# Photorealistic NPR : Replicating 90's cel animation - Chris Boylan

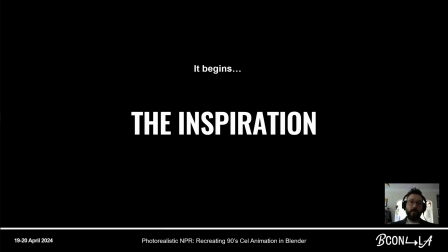1:57 So, why are we here?
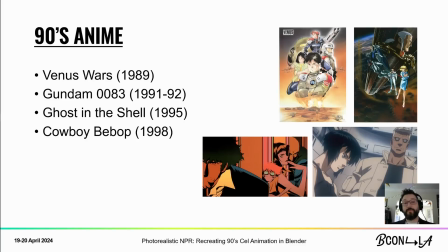2:01 As you may or may not know, I love Japanese animation. Specifically, I love Japanese animation from the late 80s to late 90s. I feel like this represents a pinnacle of cell animation, what cell animation could achieve.
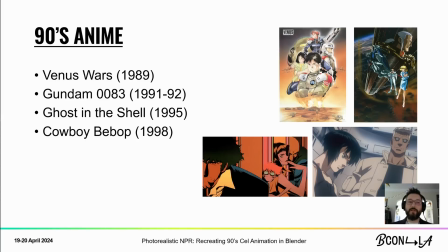2:20 These are, for example, Venus Wars, Gundam 0083, Ghost in the Shell obviously is a huge influence on my work, and Cowboy Bebop.
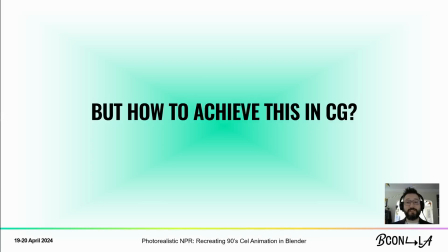2:31 But how do we achieve this in CG? So we start with a master study,
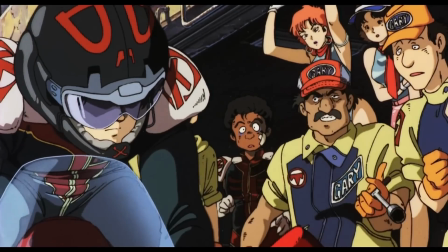2:38 and you can see here in this footage that due to the fact that we have these high-quality Blu-ray transfers,
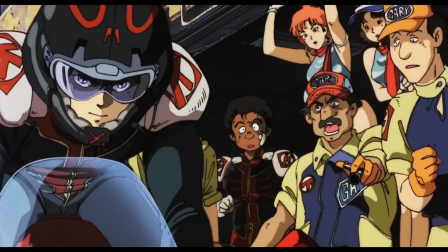2:45 we're able to view these great works in higher fidelity than we ever have before.
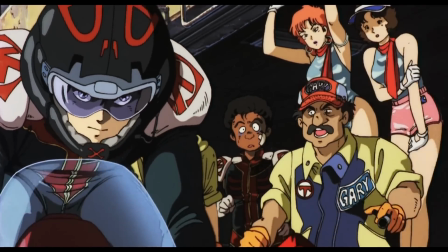2:50 And so what this reveals to us here is the different techniques that they used to create this animation.
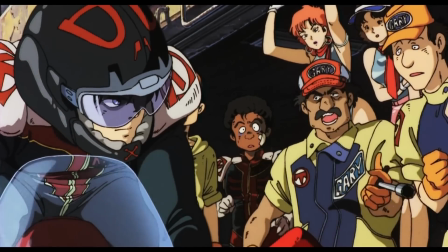2:56 So we can see here that there's a drop shadow on this character's left arm, you can notice in the frame.
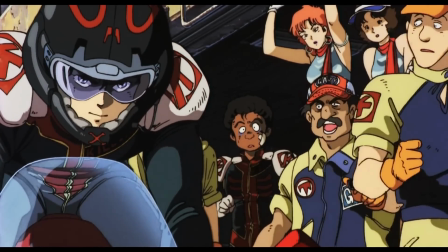3:04 And that is due to the fact that the cells actually had a thickness, even though they're very thin.
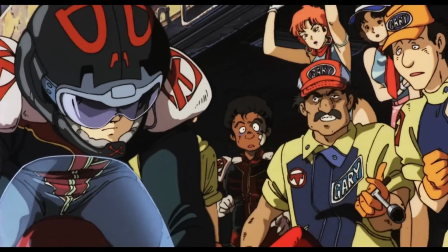3:09 And when you piled them up, they would cast drop shadows on the different layers below. You can see there's an airbrushing effect on the motorcycle canopy.
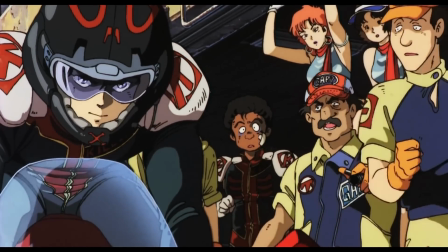3:17 And there's a slight jitter to all the lines.
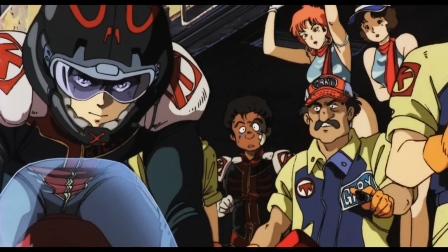3:22 The actual line art is very dark and looks very high fidelity.
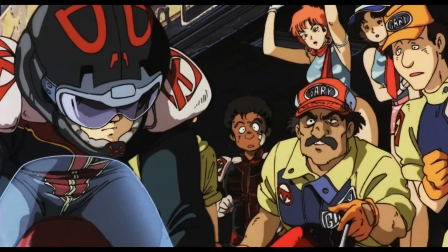3:27 And this is due to the fact that the lines were Xeroxed onto the cell itself. with a transfer method.
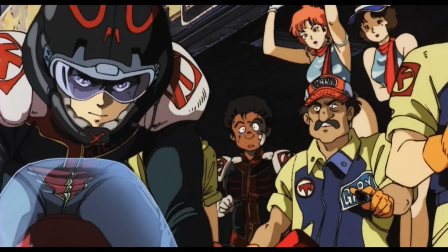3:35 There's actual lines around the shadows. Those were added after the fact and drawn on top of the cell.
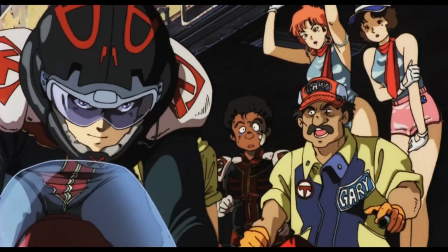3:43 And you can see that the characters themselves are, they're essentially exhibiting what's called limited animation.
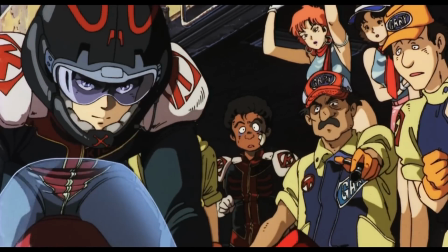3:53 Limited animation has only developed further since this time, but at this stage,
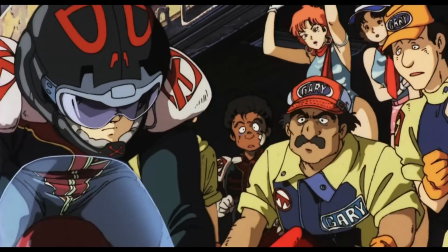3:57 this was about as high quality as you could get. and you can see how all the characters are moving on different frame rates.
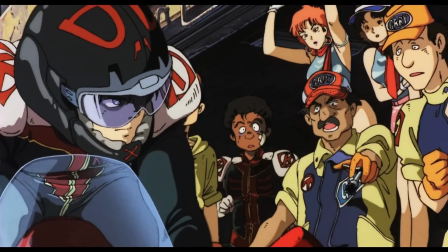4:05 This is a mixing of twos, threes, fours, fives, depending on what kind of effect you want to get.
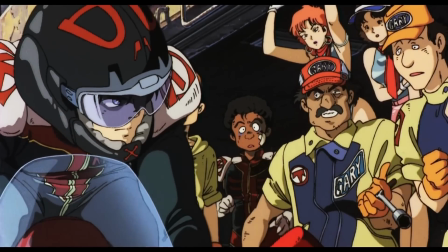4:11 You can even see in the background the characters aren't even moving.
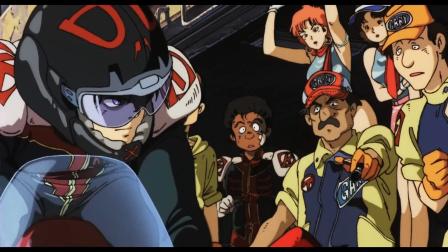4:13 And then the last thing that I'd like to point out about this is if you fix your eyes on any point in the background, you'll notice a subtle camera jitter.
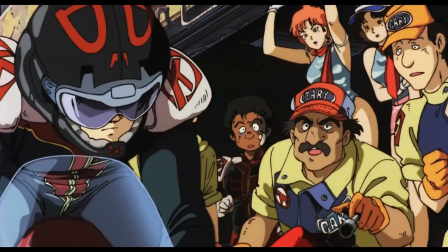4:21 This is due to the fact that the cameras were fixed above the cell.
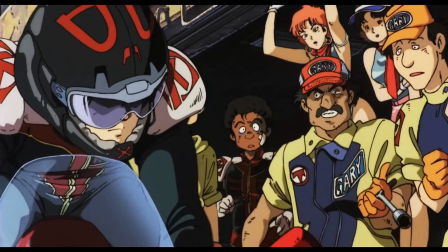4:27 So you couldn't ever get rid of any ambient building
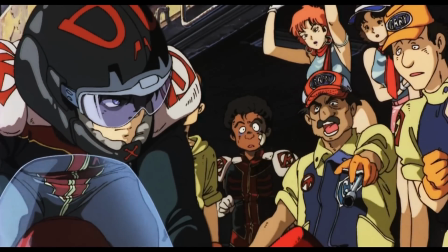4:32 shaking or vibrations because of the way that the camera was shooting down onto the cell itself.
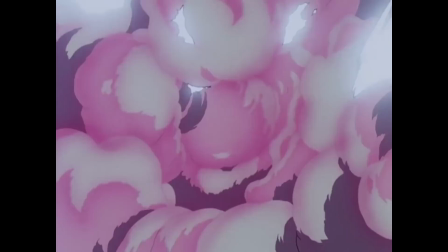4:41 So this is a clip from Gundam 0083, and the things that I want to point out here are if you notice when the mech gets cut in half,
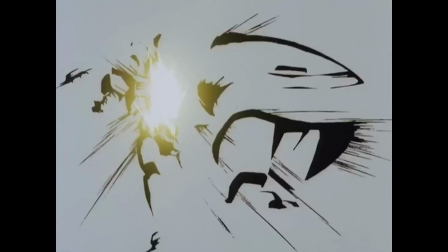4:48 there's a slight pink haze around the smoke. This is another way that they used to do glow.
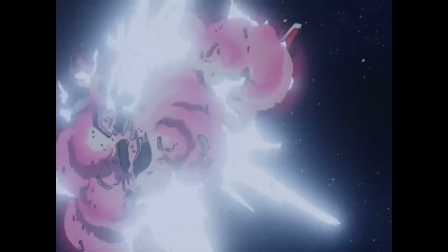4:54 So they would airbrush, for example, in the previous clip, they would airbrush on transparency,
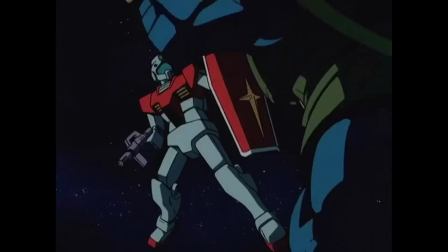4:58 and then they would also airbrush around things that they wanted to diffuse or things that they wanted to glow.
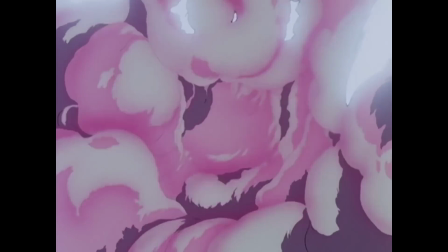5:04 The second thing I want to point out in this clip is the secondary glow, the bloom glow. That was a very interesting technique.
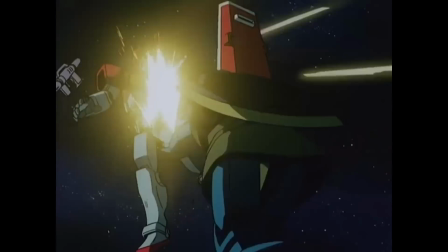5:13 They would actually take the cell, they would expose it and then they would double expose it and the second exposure they would paint
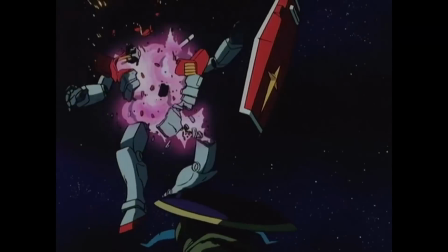5:21 all of the areas they didn't want to glow black and then they would shine a light up through the cell and that would create this really nice diffused glow in
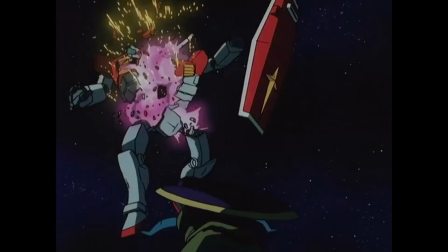5:30 the camera and you can actually notice that there's a yellow tint to the glow when the robot gets cut in half.
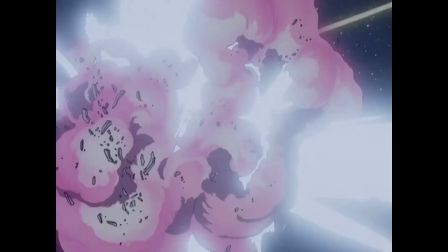5:37 That I believe is achieved by putting a like a gel between the light source and the actual cell to create that tinted glow.
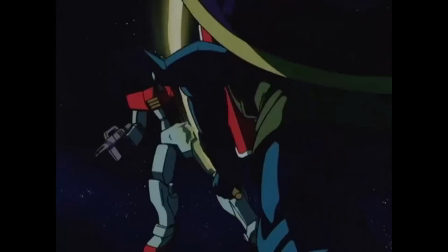5:46 This is something that Eevee's Bloom filter does very very well but since I believe Bloom is going to be deprecated in Eevee Next,
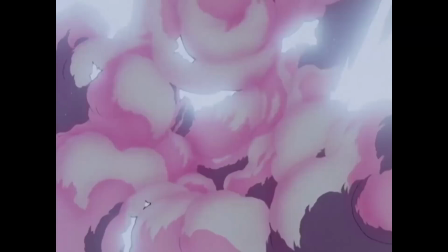5:55 you can actually replicate this technique in the compositor by grabbing a glare node,
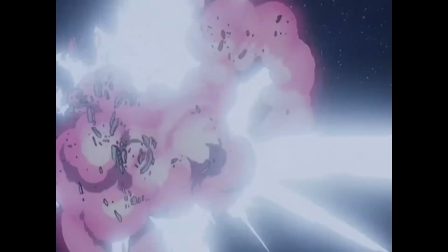6:02 setting that to fog glow, and then piping that through with an add node.